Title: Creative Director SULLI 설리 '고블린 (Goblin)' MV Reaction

Buttholes, you better roll up your straitjackets and put them in, because we're going to the insane asylum. We're going today to find out about the creative direction behind a stylized piece of film.
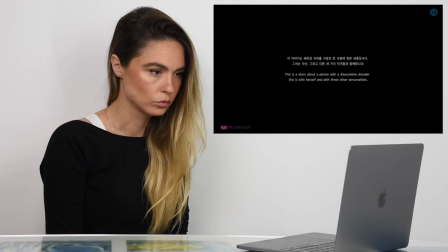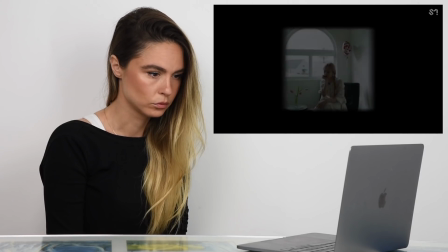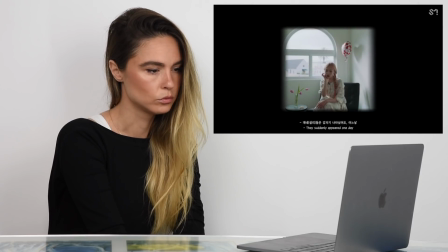(0:27) 걔네들은 갑자기 나타났어요, 어느 날.
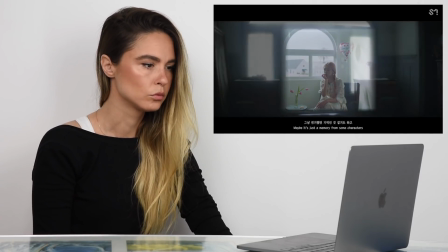(0:34) 그냥 연기했던 기억인 것 같기도 하고, 스트레스 때문인가?
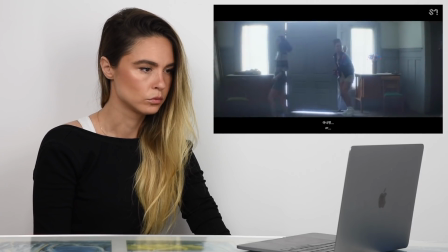(0:41) 아니면
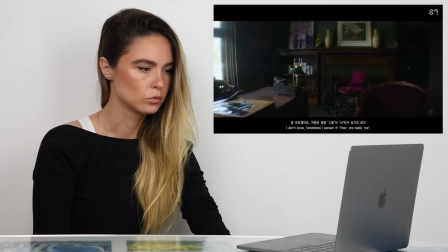(0:46) 잘 모르겠어요. 가끔은 정말 그게 나인가 싶기도 하고, 그럼 난 정말 누구일까?
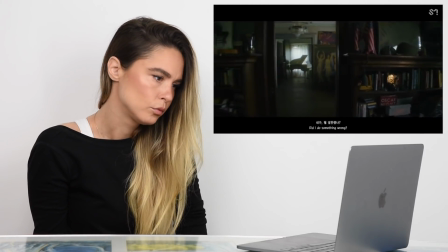(0:55) 내가 뭘 잘못했나?
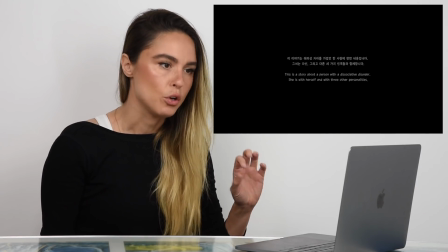(0:57)
Right away, I'm getting an indie vintage art piece kind of vibe with the foggy overlay in the house,
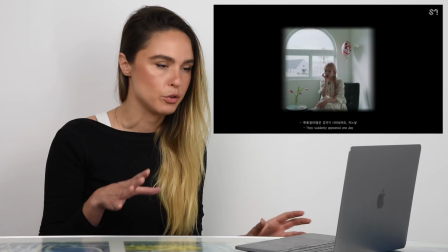(1:06)
with the desaturated colors.
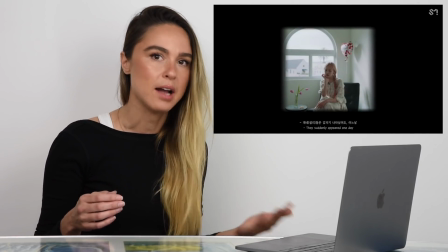(1:08)
They really lighten the lows, like the blacks and the shadows in the film in editing.
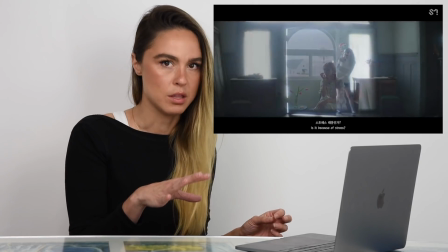(1:15)
It's really like light and blown out right in the beginning when she's doing her acting piece,
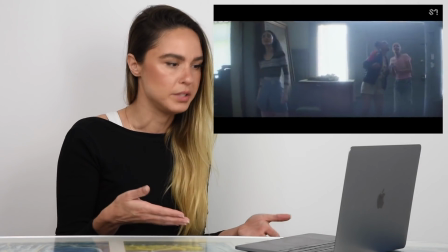(1:21)
and it's done kind of like a home video, and then it goes into kind of like a 70s kind of vibe with the house,
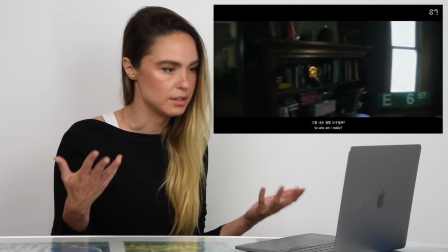(1:29)
and there's lots of red and green. It looks like selected saturation, and it's really portraying this character that she's playing.
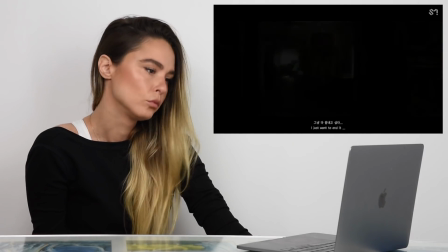(1:38) 그냥 다 끝내고 싶다.
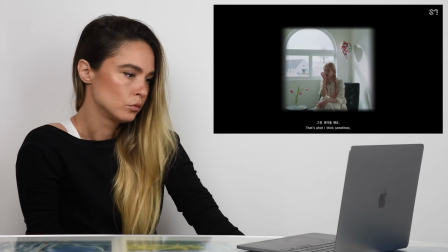(1:44) 그런 생각을 해요.
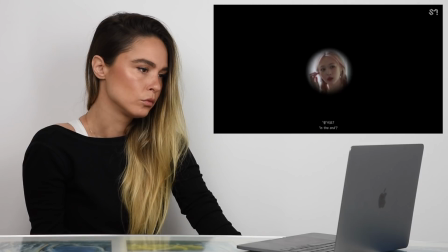(1:50) 끝이요? 글쎄요. 어떤 끝인지는 각자 생각.
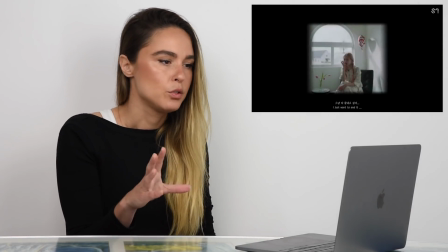(2:00)
Now they're using kind of like a frame overlay, so the black in this is different shapes.
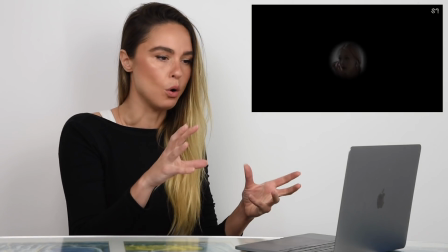(2:06)
It could either be one of two things. They could shoot through a hole, like put the camera in a box and shoot through a hole.
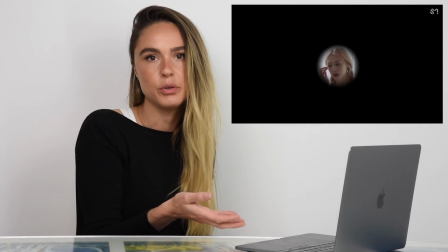(2:15)
They also could do this in post, like put a black overlay,
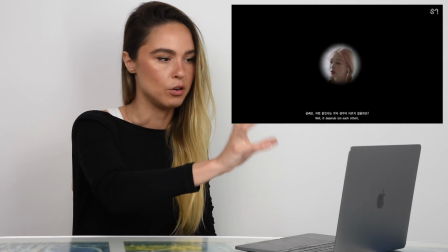(2:19)
cut out the hole where she is, center her in the hole, and then feather the edges.
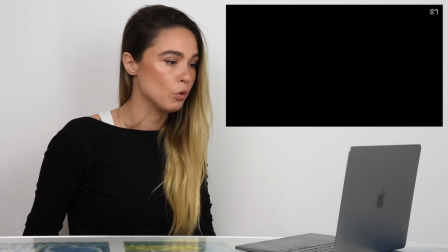(2:24)
I'm not sure the meaning behind this, but it's pretty cool. Also, they're adding film grain to these.
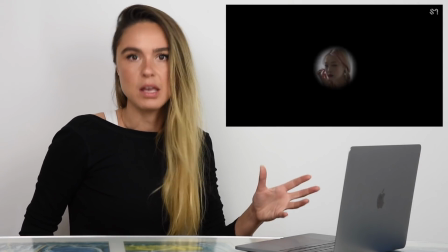(2:29)
That's gonna make it look old.
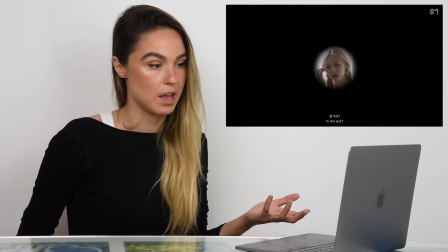(2:30)
If you want to do an old looking home video kind of thing, lighten all the darks and put a film grain on it, and that should do it.
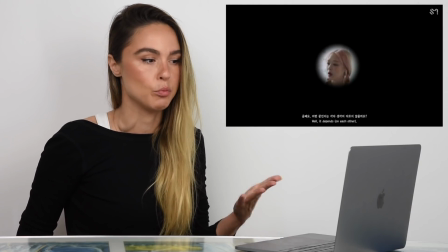(2:38)
You can even put some orange or brown.
생각이 다르지 않을까요?
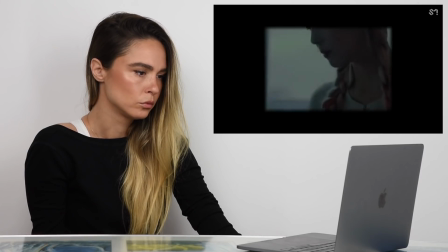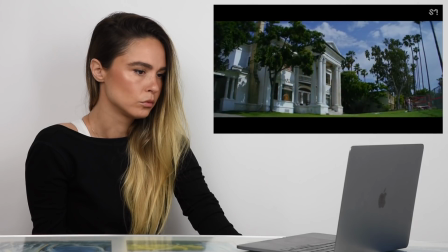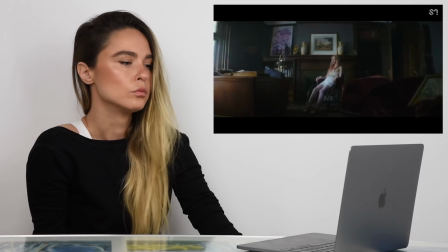(2:59) 머릿속 규구조구 삐를 늘어놔 현실 속 늪을 찾아갈 시간이야
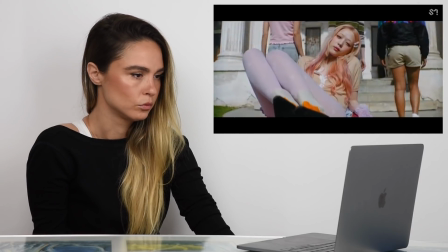(3:10) 나쁜 날은 아냐 그냥 괜찮아 꽤나 지긋지긋한 건 사실이야.
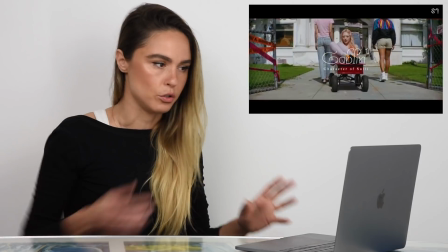(3:19)
They're doing selected saturation and selected desaturation, so they're pulling out some colors like the pinks and the oranges.
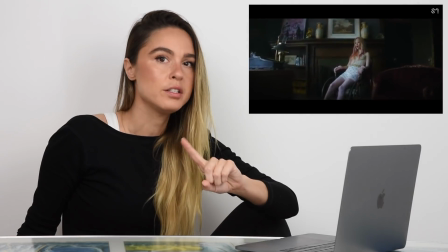(3:28)
They're toning out the yellow. Lana Del Rey does her videos like this.
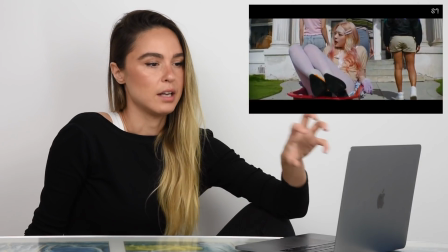(3:32)
Wes Anderson does it too, and it's like a selected color saturation and vibrancy,
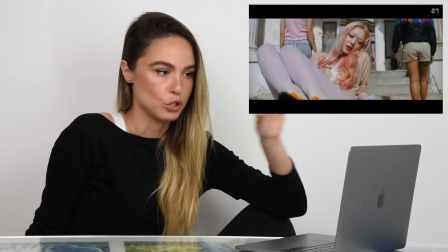(3:38)
and then selected desaturation, so it limits the colors that you're seeing.